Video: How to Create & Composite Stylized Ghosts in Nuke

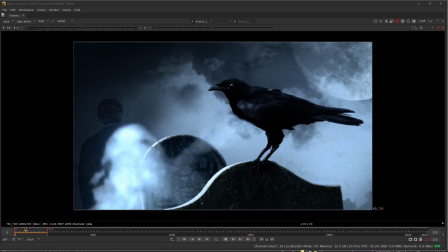Hey everyone, welcome to Johnny HowTo.
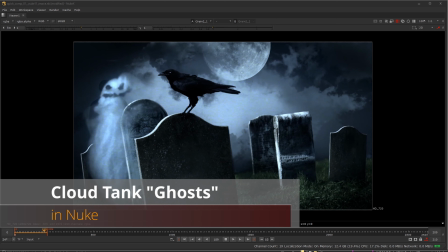So this should be a little bit more of a fun tutorial, not quite as technical as far as computer or digital software skills,
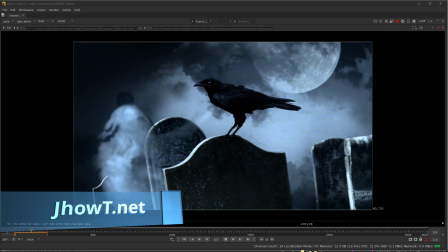but more of the traditional special effects type of way of doing things.
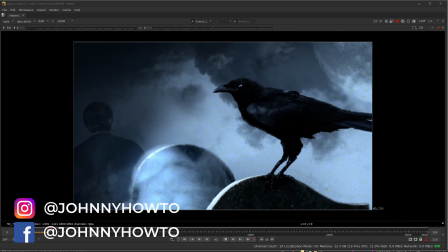So if you've seen, and hopefully you have, spoiler alert from the 1980s and early 90s if you haven't seen Raiders of the Lost Ark,
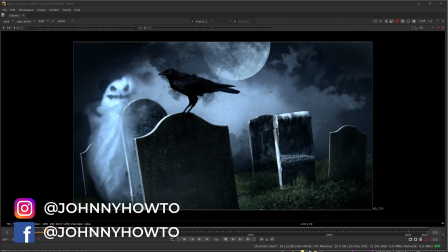the first Indiana Jones film, there's a scene near the end of the movie.
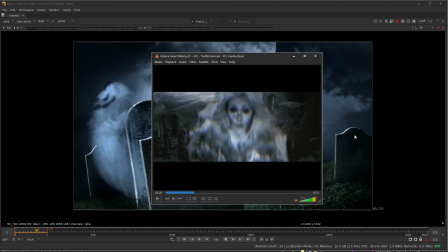I'm going to show a short little section of a making of in just a second, to where they have, once they open this Ark of the Covenant, they have all these kind of ghosts coming out and kind of flying around.
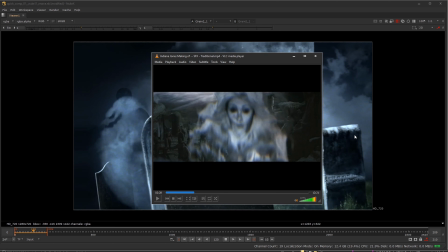And this is pre-digital era, where they didn't have computer graphics to help create these things. And yet, those effects completely hold up.
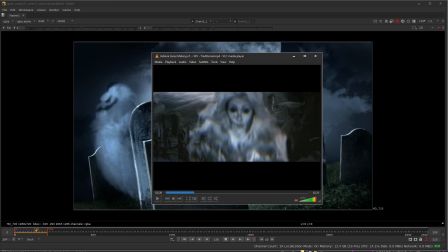So I'm going to show you just this brief little snippet of this making of, and then we'll talk about how it can translate their approaches,
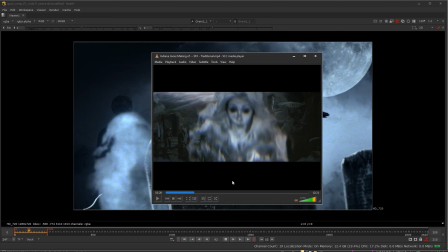use some of those, and then also enhance it using digital means as well. So let me stop this really quick, and then I'll go ahead and play this for you.
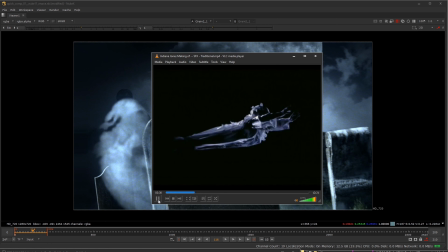And the ghosts, you know, they were actually real little miniature ghosts, you know, with cloth and everything, but they shot them underwater in slow motion so that they would put them on little sticks
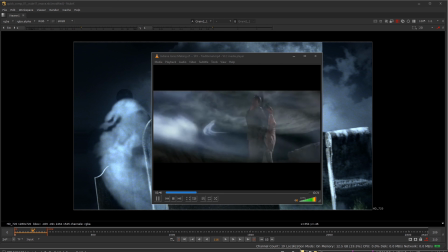and they'd sort of fly them around in this little windowed pool of water against a black background.
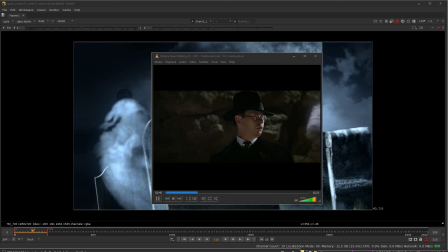And that gave them this kind of surreal, floaty feel. And that was, I think, one of the best effects.
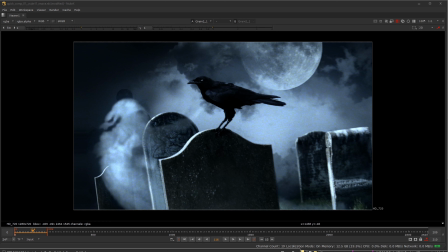So just a small little snippet from that, but basically what we needed as far as knowing or giving you a little bit of a glimpse behind how they went about doing that.
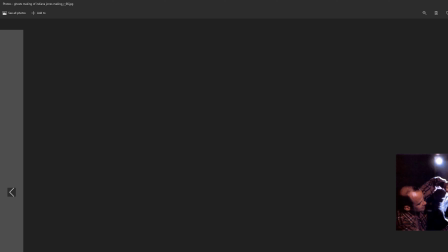And if you want to see what one of those looks like when it's not composited, this is kind of hilarious to look at. We have this example right here to where they're actually working on it.
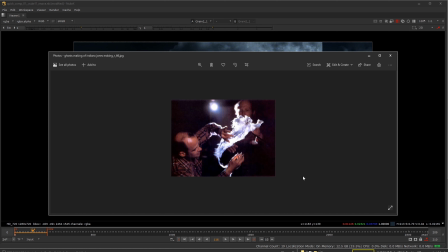And you can see this is made out of basically what they usually use oftentimes is cheesecloth. So cheesecloth is this cloth that, well, you would wrap cheese in it, but it doesn't fall apart when it's underwater. And it holds its form, but it also has that transparent see-through. And you can see they're just lighting it very strongly as well.
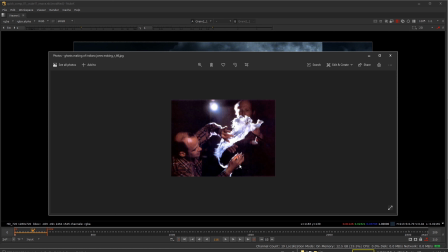And when they're actually doing this, they would have this submerged underwater in a huge fish tank they were using. You saw in the making of, they had very, very detailed ones. But for the background ones, you can see this is very, very simple. Just probably with a little Sharpie, just drawn right on there. And that's actually what you see on the big budget, huge release of Raiders of the Lost Ark for Indiana Jones.
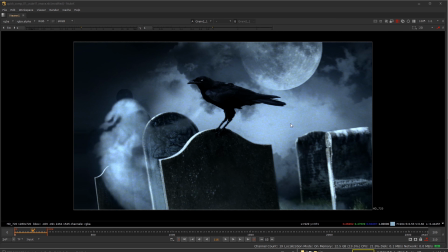So let's go ahead and jump in and talk about how we can do something similar now. Well, first off, all you really need to do this is a small fish tank, and you can go as ghetto, low budget as you want with this.
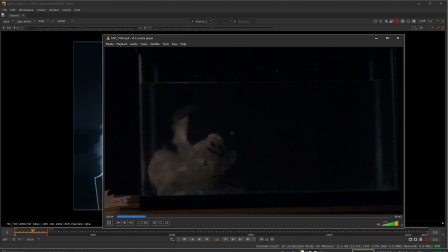Here is the original footage that we shot in class just one afternoon, and this is just a very small fish tank. Underneath it and behind the glass, we just have black poster board, and this little ghost right here was literally made out of toilet paper.
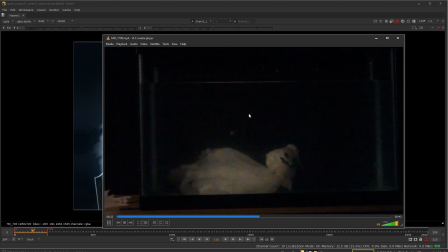So they took a wire hanger for a shirt and bent it and basically hooked it around and taped it around with just scotch tape, and then drew a little face on the toilet paper, put it into the fish tank, and just flew it around under there, and you get this nice ghostly cool kind of surreal effect.
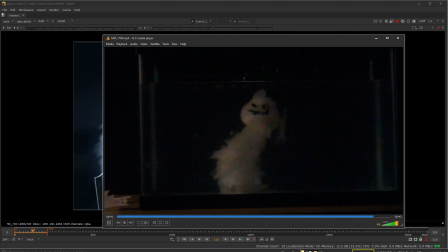Looks super cheesy by itself, but similarly so did the ones they actually used in Indiana Jones when it actually wasn't being used.
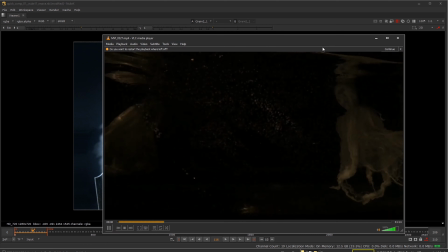If we go ahead and take at another example that was done in a later time, here you can see they're actually using that cheesecloth. You can get an extra kind of better look at what cheesecloth actually looks like. It has a little bit more texture to it.
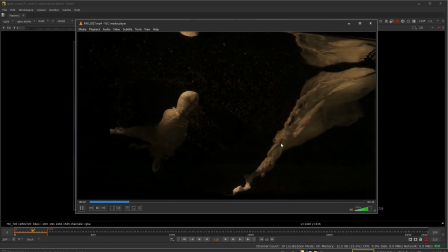You can see it's not going to fall apart. And this is shot at a higher speed. So newer cameras, even phone cameras, can be shot at up to 240 frames per second.
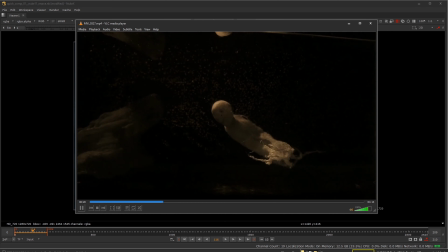So you're going to get a lot smoother kind of slow motion than you would otherwise.
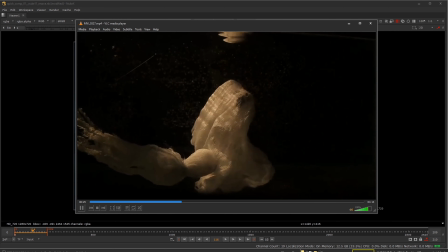Though in software like Nuke and After Effects, you can slow down things a lot after the fact using optical flow technology.
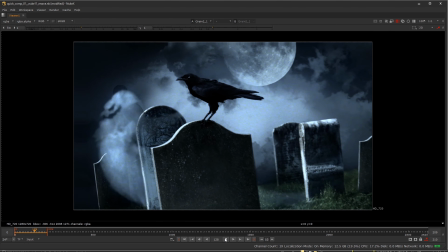So with that being said, let's go ahead and look at this shot just a little bit. And I'm not going to break down the entire composite.
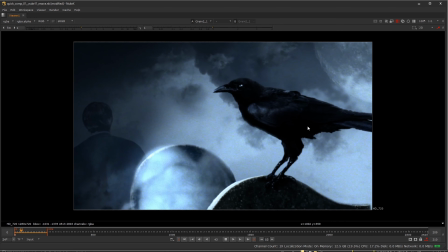I just want to do a very, very short kind of breakdown of how this was done.
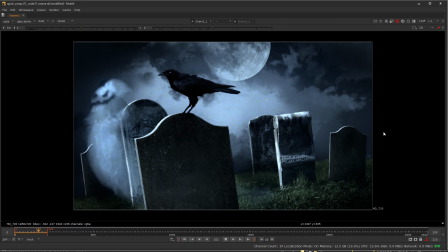And in this one, it's not going for a more serious look and just more of an example,
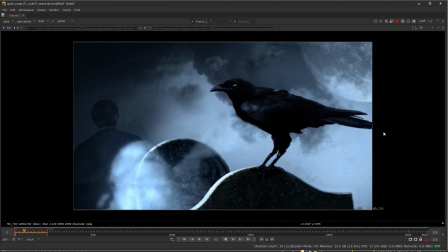but also kind of going for a more kind of fun, kind of a Tim Burton type of look and effect on this.
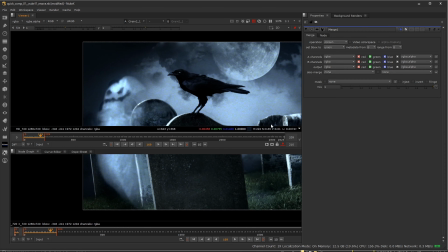So let's go ahead and walk through this just briefly and see what we have. So first off, we have the original footage.